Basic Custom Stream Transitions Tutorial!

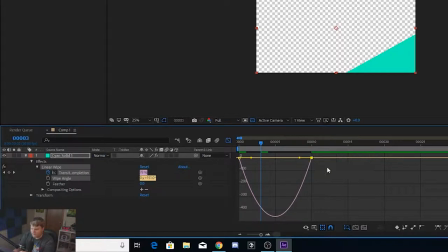[4:08]
It'll turn yellow, or it should turn yellow. I think it'll turn yellow for you. It's not just me. And there's these little circular handles you can grab. Click and drag that and drag it in and make this shape
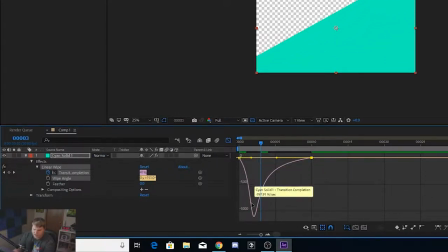[4:21]
with your graph to where it goes up and then whoo, evens out like that.
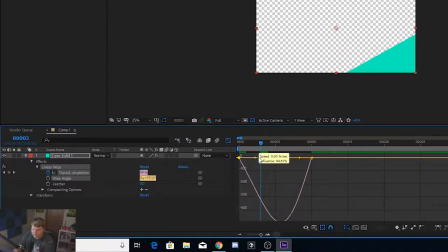[4:25]
You want to make this kind of shape. You can do it from the other direction like this if you want, but I prefer doing it from this direction.
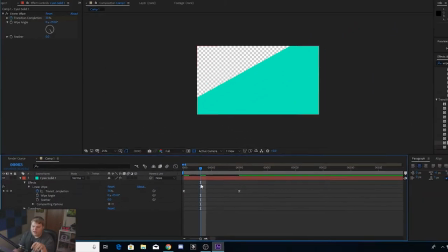[4:34]
So there you go. Make that shape. Then cancel out of the graph editor and you're good to go. You'll see why that was important later. So it goes pretty fast now. We might want to extend it out. So let's go out a couple more frames, like 15 frames.
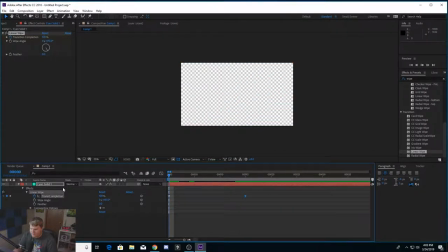[4:46]
You can grab this keyframe, drag it out. There we go. That looks beautiful, just like that. So what we're going to do next is we're going to duplicate our solid. So click on it, hit Command D, or Control-D if you're on a Mac. No, wrong way.
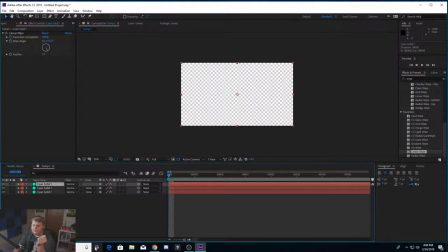[5:02]
Command-D if you're on a Mac, Control-D if you're on Windows. And we're going to duplicate it twice, and here's where you can set different colors now. So this middle one, we're going to click it, go up to Layer, Solid Settings, and we're going to change our color to whatever your next channel color is. Let's maybe say it's a blue like that. Change it, hit New, then we'll click on this one, Layer, Solid Settings.
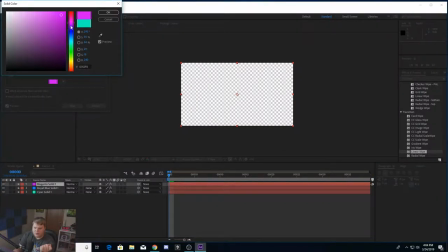[5:20]
Let's say your channel colors here are a bit of a pink. So there are our channel colors.
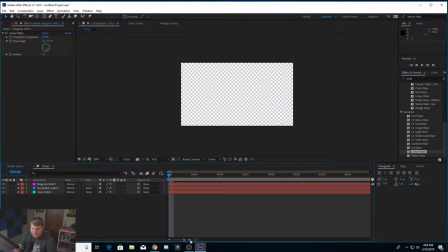[5:26]
You can see we changed them up here, and now we just need to offset where they start. So let's move forward a couple frames, and then let's drag this one forward, and then move forward a couple frames and drag this one forward. And now we've got this. So the reason we changed that graph back at the beginning is because now your animation does not move all linear and boring.
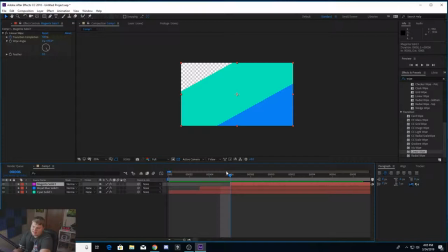[5:47]
If you didn't change that graph, these colors would stay the same thickness all the way across the screen and look a bit boring. But now, if you look at this bluish green color, you see how large the color piece is here? And as we move forward in the animation, it gets smaller and thinner.
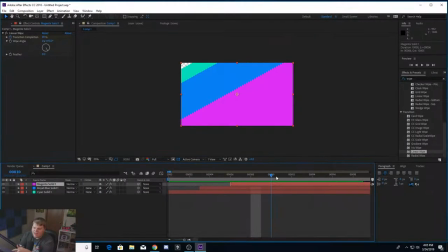[6:02]
That is because we changed the graph, and it makes your animation a bit more dynamic and looks a bit better than just some colored things going across the screen. It's pretty boring if you just do that. So change the graph and make it not linear so that the colors kind of catch up with each other.
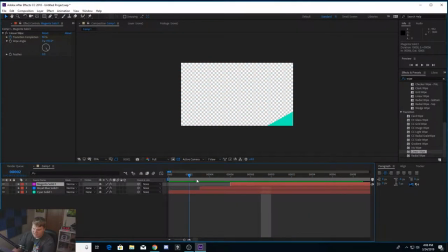[6:17]
You see that? Looks really nice. They get really thin. So let's play through this. There's what your channel stinger transition is going to look like with your custom colors.
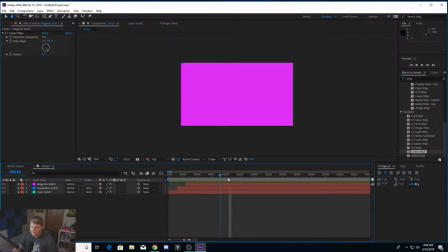[6:26]
Looks pretty good. So now what we're going to want to do is we want to select all of our colors here just like that.
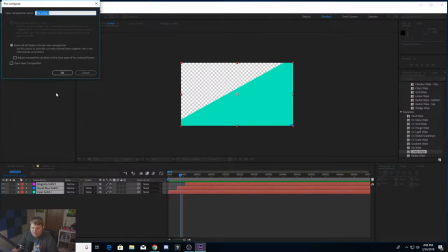[6:32]
Right click and hit pre-compose. Make sure it's move all attributes to a new composition. Make sure you check that and hit OK. And that's going to combine all of this layer into one layer.
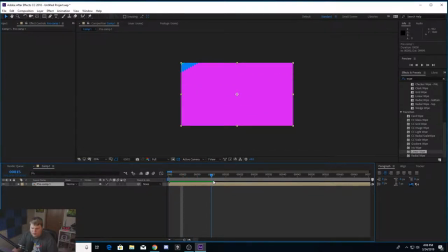[6:44]
So now what you want to do is you want to go through your animation, find out when it gets fully one color like this, go forward a couple frames, and then hit Command or Control Shift D. And that's going to split your clip. Control Shift D or Command Shift D if you're on a Mac. You can delete this ending piece here.
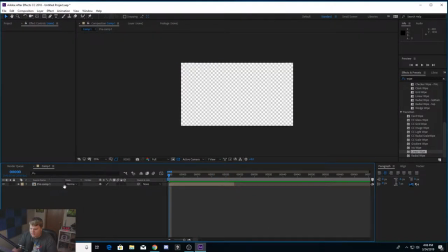[7:02]
So you just got this little animation. And then it goes blank, and we want to duplicate that.
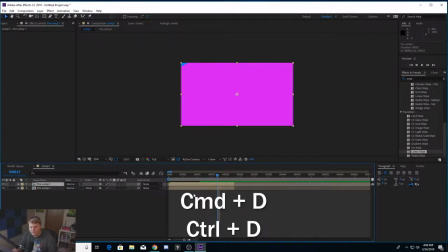[7:07]
So if you remember from the last time, duplicating is Control D or Command D if you're on
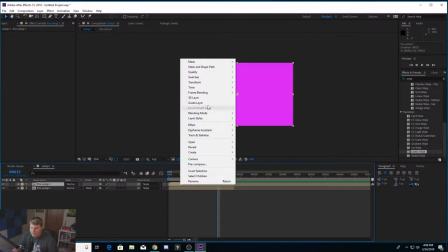[7:12]
a Mac, and then you can right click the top one, go up to time and reverse layer, time reverse layer, and that's going to reverse your clip. So you can drag this down to the end.
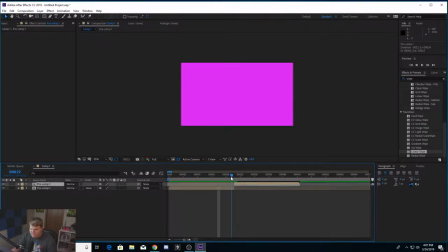[7:24]
So now what we've got is the animation coming in, and then it switches to the reverse clip of it coming back out, just like that.
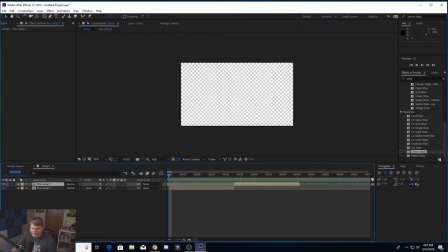[7:32]
So here's our animation. Look at that. And there you go, guys. There is your stinger transition.
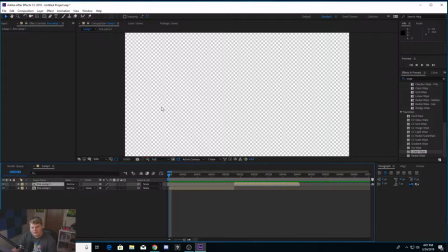[7:39]
It is quite beautiful, and you can have it with your custom channel colors.
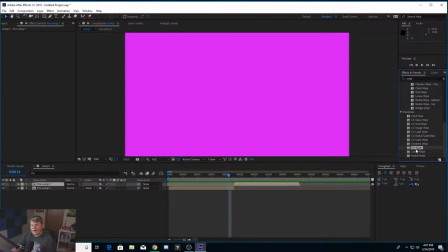[7:44]
So working with the different wipes here, like an iris wipe or a radial wipe, is very similar to this one. It's just going to give you a different style of animation when it comes in. So make sure you mess around with those and see which one you like most.
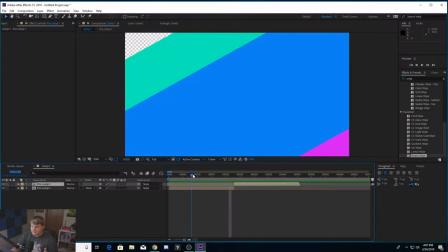[7:56]
But pretty much what you do is you keyframe it coming in,
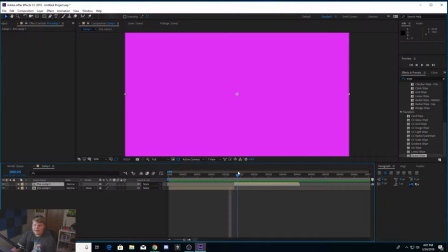[7:59]
and then you duplicate it and reverse it so that it then comes back out in the same way. So comes in, goes out, comes in and goes out. And if you wanted to get real custom, once it fills up with one screen, you can have your logo come in and then your logo come out.